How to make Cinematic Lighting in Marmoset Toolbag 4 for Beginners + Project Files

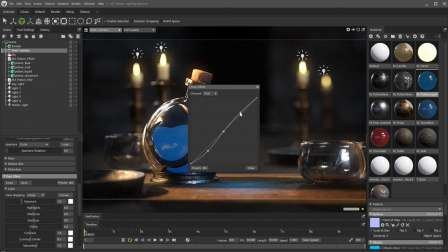In my experience, this is not how it's done in reality. So, I wanted to show this process in the following time lapse. As you can see, I went back to fine-tune the curves in the camera settings. Then, I moved the glass container closer to the camera.
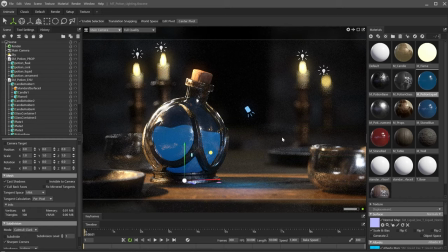This way, it will be out of focus. I felt it was too bright and sharp, competing with the potion in the composition. Here, I'm rotating the sky to control the reflections on the glass objects. I also adjusted the camera angle.
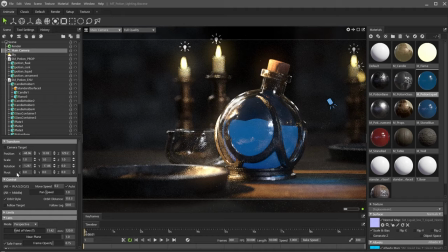If you do this, make sure to update the focus distance.
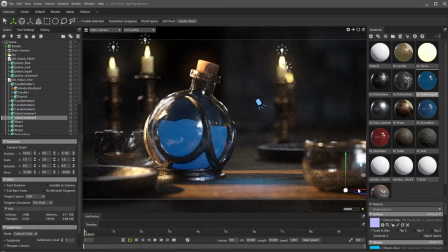I continued adjusting the position of the elements to improve the composition.
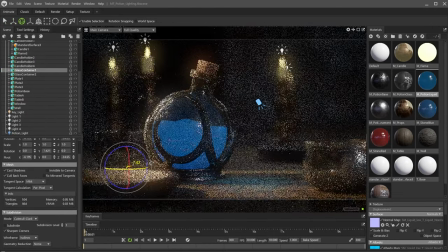When I adjusted the camera, the candle holder in the back was no longer visible.
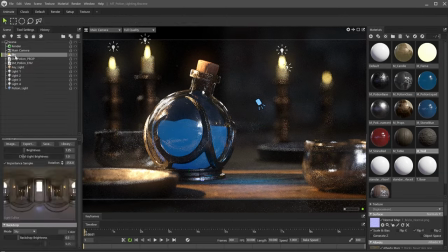So I fixed that too. The lights needed to be adjusted as well.
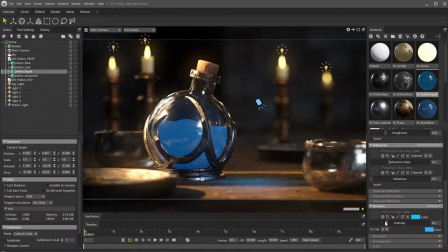I increased the intensity of the sky a bit. Here, I increased the emissive intensity of the potion material. This makes the potion stand out even more. I noticed some hard lines on the outline of the meshes.
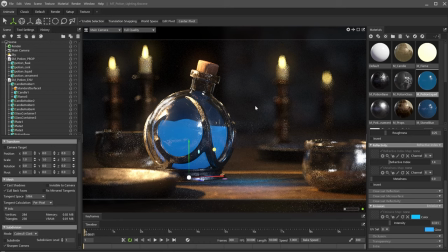So, I enabled the subdivision for most of them. I continued playing with the saturation, exposure, and bloom. Then I realized some color accents were missing. I decided to quickly model some broken stones to scatter in the scene.
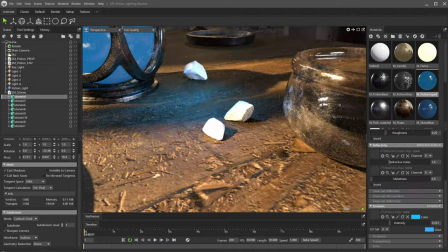After importing the FBX, I duplicated the potion material, adjusted some settings, and applied it to the stones.
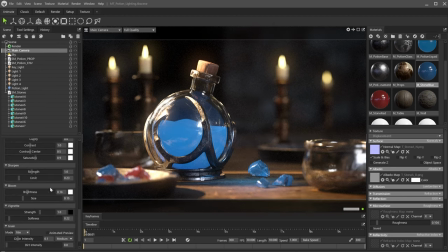This is very close to the final image. Just a few last adjustments to the materials, exposure, and light position.
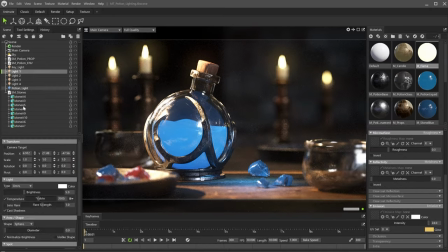When working, I get into a rhythm that allows me to keep going making adjustments for a long time.
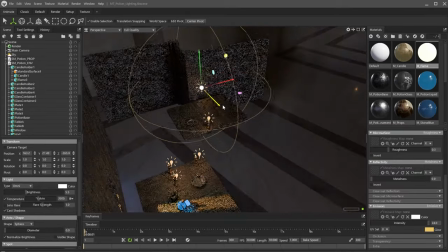Maybe looking at a time lapse of the process is not as inspiring, but I wanted to show the actual process.
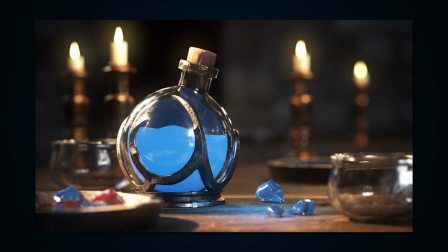It is done. Here is the final result. Remember to get the project files for free from the link in the description. I included the meshes, textures, and the Marmoset scene files. So, thank you for watching all the way to the end, and please don't forget to like the video and subscribe to see more content like this.
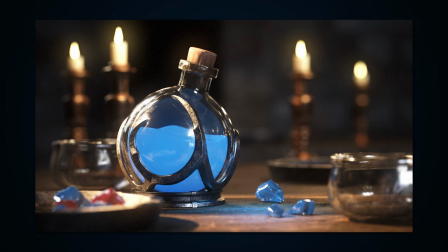Thank you, and until the next time.